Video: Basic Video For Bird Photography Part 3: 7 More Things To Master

Hi, it's Tim with Tim Boyer Photography. This is part three, video basics for bird photography. We're down in La Jolla taking pictures of brown pelicans today. And we'll work through the seven things that you need to master so you can get great video.
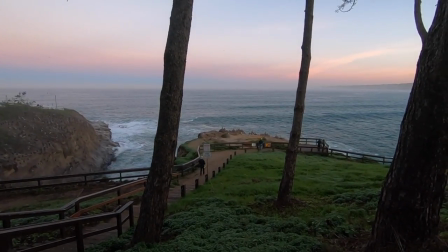(0:16)
Number one is try to tell a story with your video. Have a beginning, a middle, and an end. And one way to do this is to have wide, medium, and tight shots.
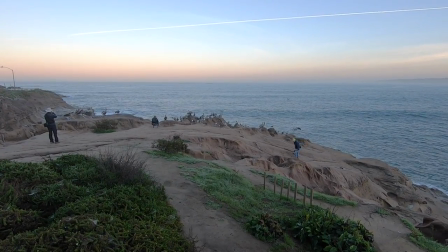(0:24)
A wide shot will establish the scene, the location.
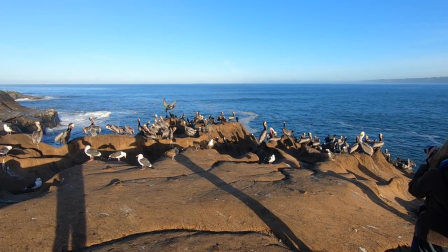(0:27)
Medium shot determines the characters or who's involved and then the tight shot shows you more details about those people.
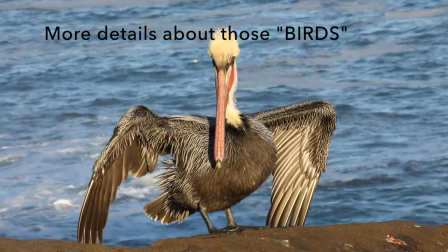(0:34)
So you can do this with a telephoto lens and a wide angle lens.
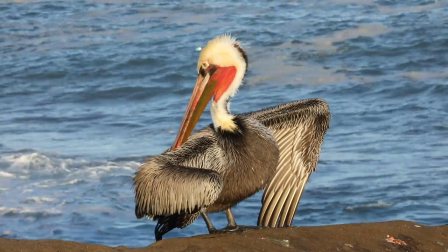(0:37)
You can develop your wide, medium and tight shots and you can begin to tell your story with a beginning, a middle and an end.
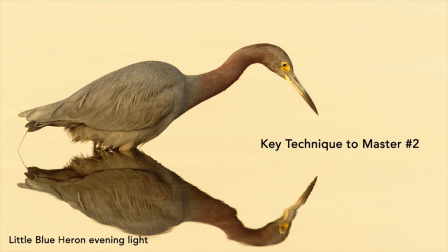(0:43)
So number two is get plenty of B-roll.
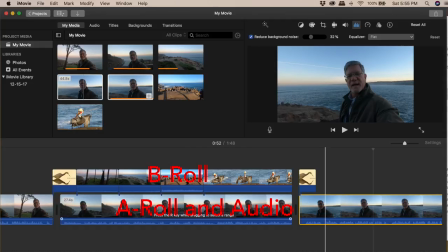(0:46)
A-roll is your main shot and your main audio and B-roll goes on top of that in your software program and it gives you more details on certain points or it expands the story or Or if you don't want to be on screen like I am right now all the time,
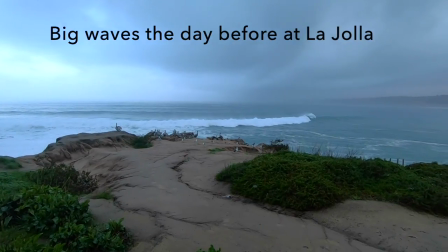(1:01)
then you're going to have some B-roll and I'll cut to some B-roll right now of some sort of Pelican shot or some shots from San Diego.
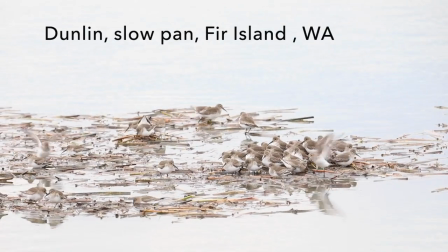(1:10)
Part three is about panning. Two ways you can pan. One is to pan hand holding your camera.
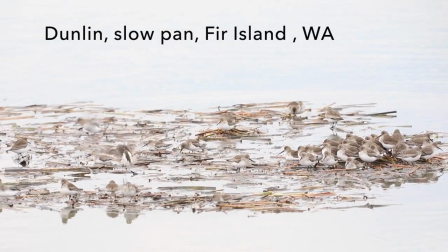(1:15)
You're going to need to hold your camera really, really steady to do that. And you're going to need to move the camera slow across the scene as you pan. So if you move it really fast, it doesn't really work. So you kind of want to move it slowly across the scene like that. The slower you go, the better. You might want to shoot at 60 frames a second and then slow the footage down by playing it back at 24 frames a second in post-processing.
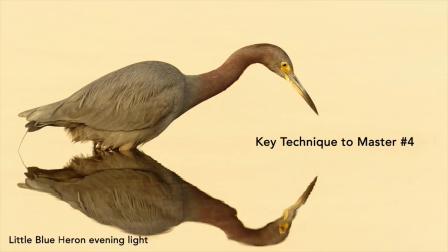(1:38)
That will give you a smoother pan as well. Tip number four is to don't zoom in and out with the lens.
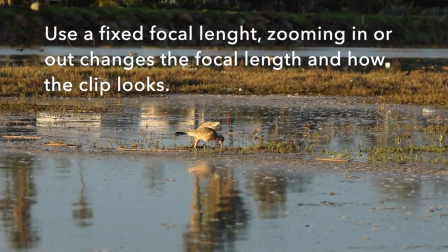(1:45)
If you need to get closer, walk forward, get a little bit closer to the bird.
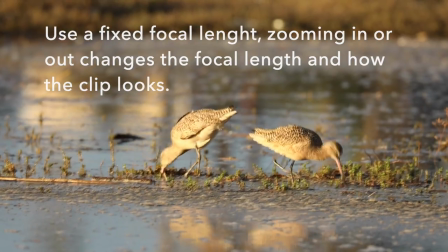(1:49)
Zooming in and out by using a zoom lens or panning forward and backwards essentially is what you're doing. It just doesn't look very professional and it will make your films look more amateurish. So don't do it. Walk a little bit closer, get a tighter shot that way. Tip number five is pull focus.
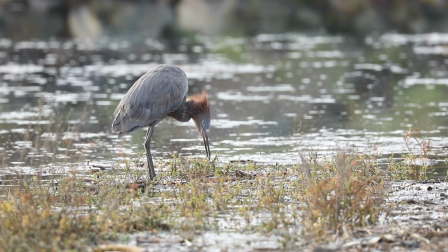(2:07)
So this is where you maybe want to start something with it's out of focus and the background is in focus and
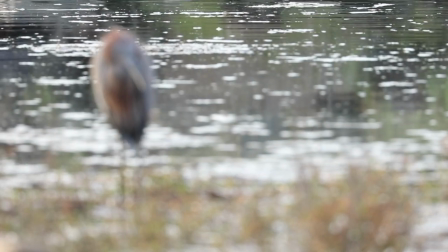(2:13)
the bird is in front of it out of focus and you switch from the background being in focus to the bird being in focus.
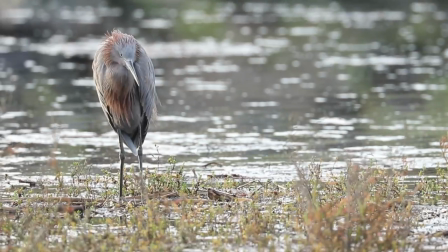(2:20)
That's called pull focus. You can do that really easily by touching the screen on a lot of the newer video cameras And it's a kind of a cool effect for starting
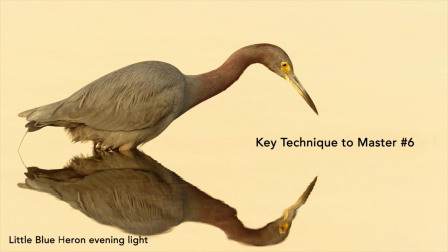(2:29)
a new segment or as a transition or something So part six again is about audio just one more method for getting good audio We talked the last time about the Rode VideoMic Pro and that was the with the dead cat on top of the camera If you're doing a lot of interviews and stuff you might want to get a wireless mic like this one It's a Sinhauser wireless mic transmitter here receiver.
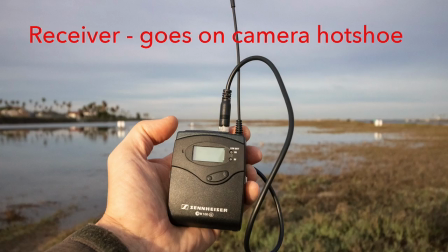(2:50)
The mic's close to my mouth, it's close to where I'm speaking from and so I'm gonna get good audio that way. Part 7 is about editing a little bit so when you're putting your clips together don't use a whole bunch of different transitions that don't look good.
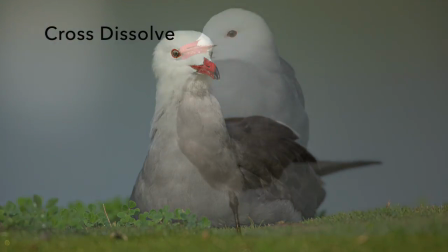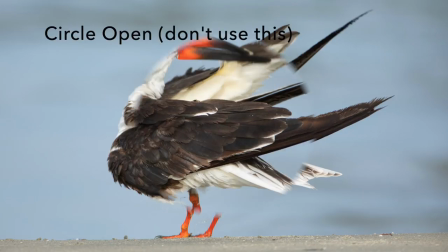You can make your own transitions by zooming in on the camera like that.
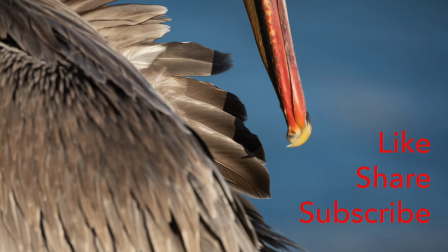(3:20)
You know if you enjoy what I'm doing on my channel give me a like and a subscribe I really appreciate that.
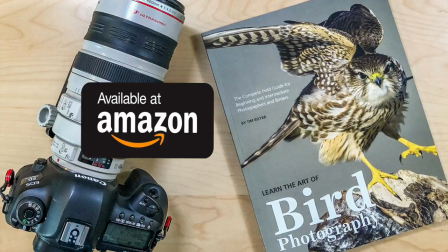(3:25)
Remember you can get a copy of my book learn the art of bird photography on Amazon as a Kindle or a trade paperback and you can also order it for me
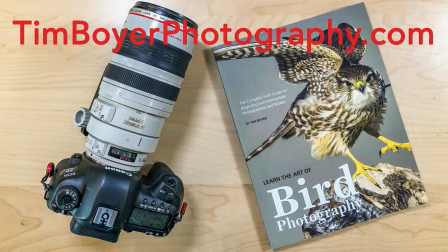(3:32)
directly you can get a signed copy from visiting my website Tim Boyer photography comm most of this video the a roll has
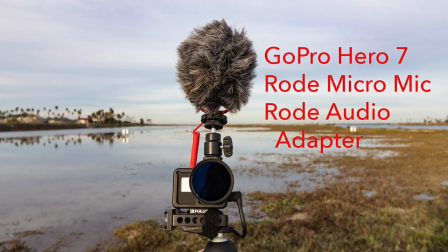(3:40)
been filmed with the GoPro 7 is handheld so sometimes the background is a little bit crooked but you know it works pretty well as a vlogging camera just wanted to try it this week see how it would work hey thanks a lot and I I will see you next week. Bye.